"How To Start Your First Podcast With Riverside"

New podcasts are popping out everywhere, like weeds in my backyard. That's because people now see how great they are for building online presence.
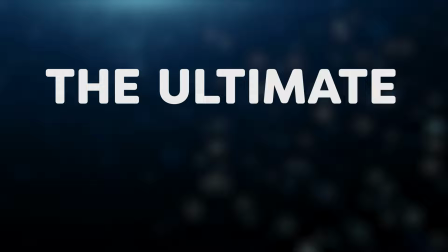7s
I mean, take a look at Joe Rogan or Logan Paul. And you want to be a huge podcaster just like them, but you have no clue where to start. Behold the ultimate guide to starting your own podcast using Riverside step by step. And step one is super important. Your audio needs to be of high quality. People are listening to your voice, maybe for hours on end. Imagine you had to listen to this. You wouldn't stay for long, would you?
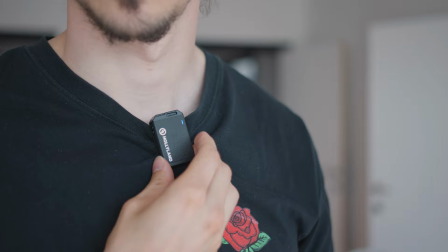30s
So make sure to use a decent microphone, such as a studio mic or perhaps even a lav mic.
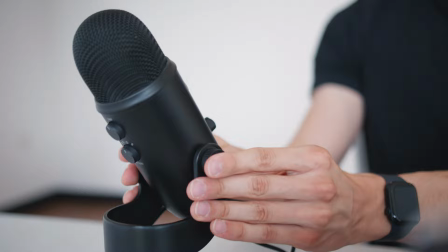36s
If you're using a studio mic, make sure that you position it to the right direction, which is your mount, of course. And this right here is a very affordable but high quality studio mic called the Blue Yeti.
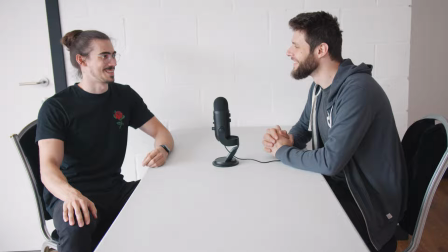46s
It's very popular as well. Now, some mics like this Blue Yeti allows you to record two people at the same time.
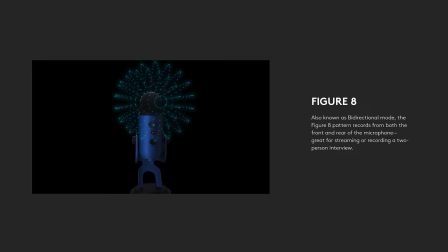51s
Just turn it on the figure eight or bi-directional mode. That way the mic will record from both sides, so you can sit in front of each other.
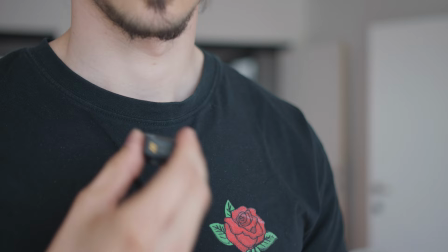58s
Now, if you're using lav mics, make sure to place it as close to your mouth as possible. Also, don't let your clothes rub against it. That would sound like this. The video quality is important as well, but nowadays smartphone cameras are perfectly fine for recording a podcast.
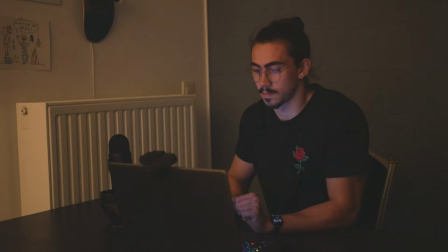73s
Of course, you need to take care of a few things first, like lighting. Make sure to sit in a room with enough light, not like this.
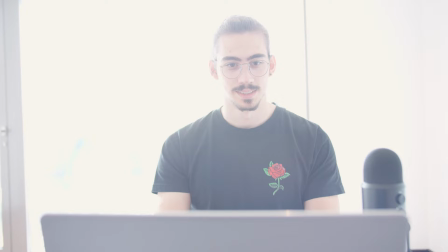79s
If you don't have fancy lights, just sit in front of a window.
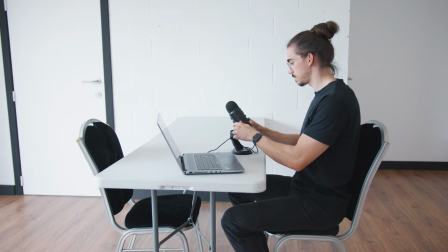82s
Now, don't place the camera facing to the window, otherwise the light from outside will shine right into the lens and the talent will be difficult to see. Turn around, but in an angle so that the sunlight acts as a key light for your face. Lighting, check, but now you need to make sure that your video is framed correctly. When you and your guest are filming from different directions, you can film yourself from the middle of the screen.
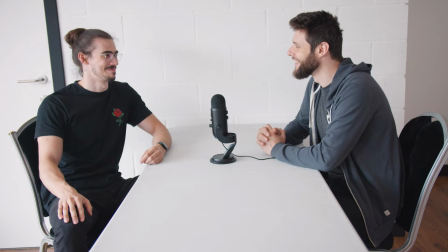103s
But when you have a guest with you in the same room, you're looking at each other.
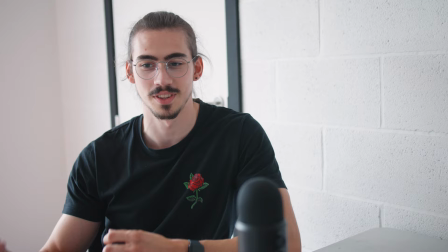107s
So make sure to position yourself on the left side of the frame, leave some space on the right.
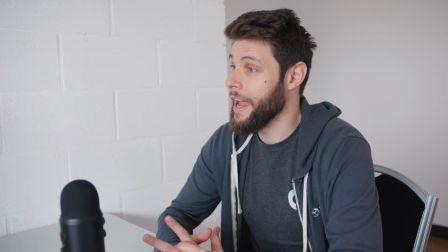112s
That indicates that you're looking at your guest. And do the same thing for the guest, but this time leave space at the left side.
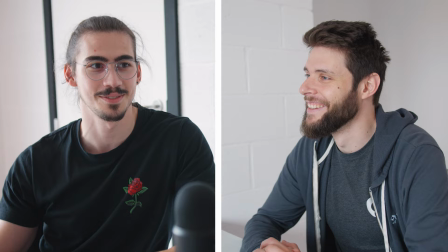119s
That way it feels natural when you're switching between two angles. You know, they're both looking at a different direction, so it seems like they are looking at each other.
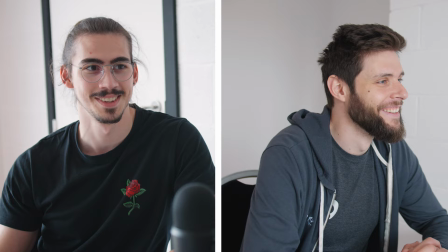126s
If they were to look at the same direction, it would feel like they are both not looking at each other and just somewhere wandering off. All right, what now? How do we record the podcast in high quality? For that, you're gonna need a platform like Riverside.
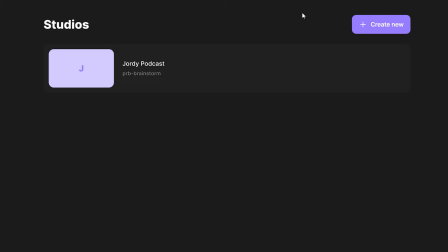139s
They are also sponsoring this video, by the way. It's my personal preference as well, but you'll see why in a second.
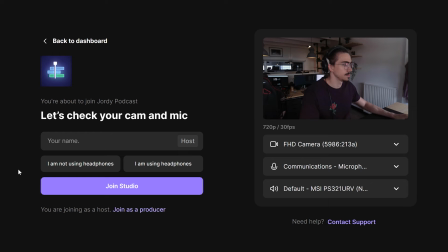144s
To get started, you need to create a virtual studio where all the participants will connect to. Click Create New and give it a name.
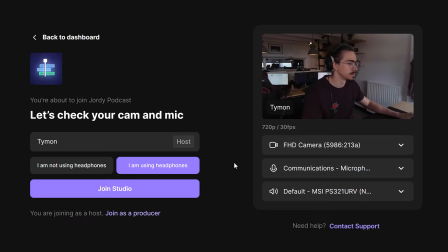150s
Here you can change the studio settings. Type in your name and select if you're using headphones or not. By the way, using headphones are definitely recommended. Now you can choose your camera and microphone from the drop-down menu.
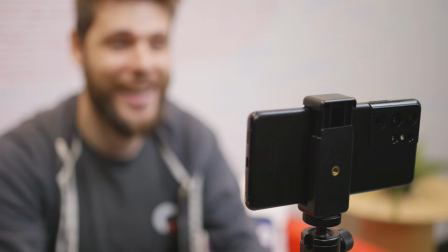160s
Once you're done, enter the studio. By the way, there's also a free iOS and Android app that you can use to join the podcast if you're using your phone. And there you go, you're inside the studio. Now you're still alone at this point because we haven't invited anyone yet.
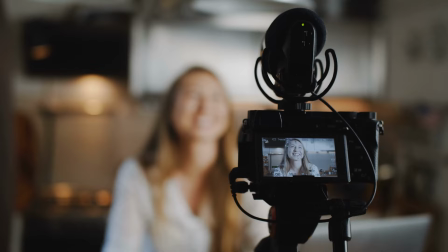172s
But what if you're not satisfied with your camera quality? Don't worry, you can also hook up a dedicated camera to your PC.
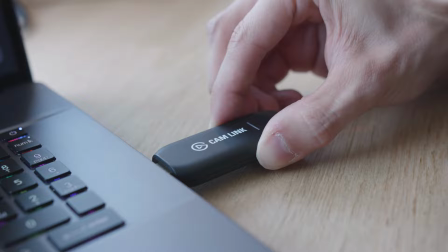178s
You will then need something called a cam link. This looks like a small USB stick that you can plug into your PC. On the other side, you'll have an HDMI port where you will plug in your camera. Also, cam links can transfer audio as well, so you can easily plug in your microphone into the camera.
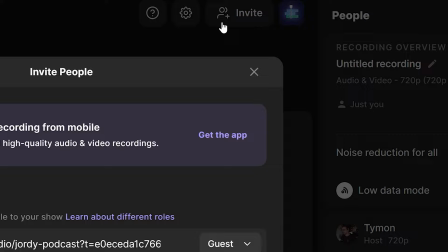191s
Okay, so everything is ready and it's time to invite your guest to the podcast. You can simply do that on the top by clicking invite.
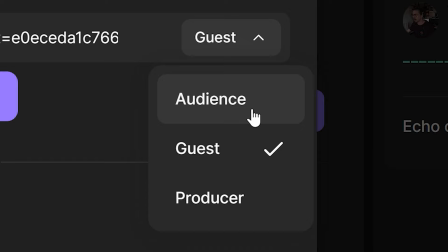197s
You can do that via email or by sending them a link. With the drop-down menu, you can select a role. If you have an audience watching, they will not be recorded unless you call them into the podcast. You can also invite a producer to watch from backstage to make sure all your settings are correct, and they also won't be recorded.
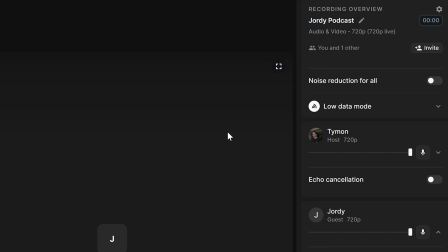212s
And of course, here you can invite your guest. When they join the studio, you can check the microphone and camera settings of each participant. Oh, and before you start recording, head over to settings. Here you can double check your audio and video devices, and if you're not wearing headphones, enable echo cancellation.
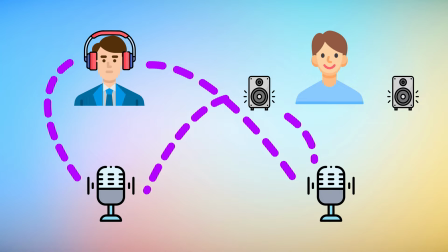227s
This will do its best to remove the noise coming out of your speakers so that the participants don't hear themselves.
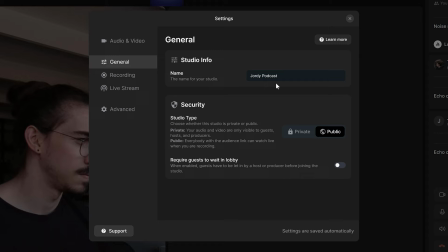233s
You should always wear headphones to get the best audio quality. In general settings, you can change the name of the studio or switch it between private and public.
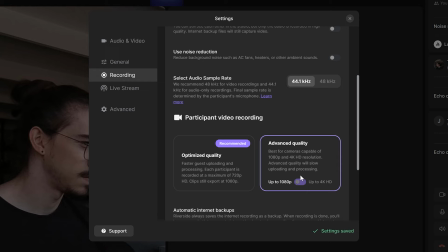239s
Don't forget to double check the recording settings for participants. You can actually switch between optimized quality or for advanced quality. Here you can change it to 4K or 1080p resolution.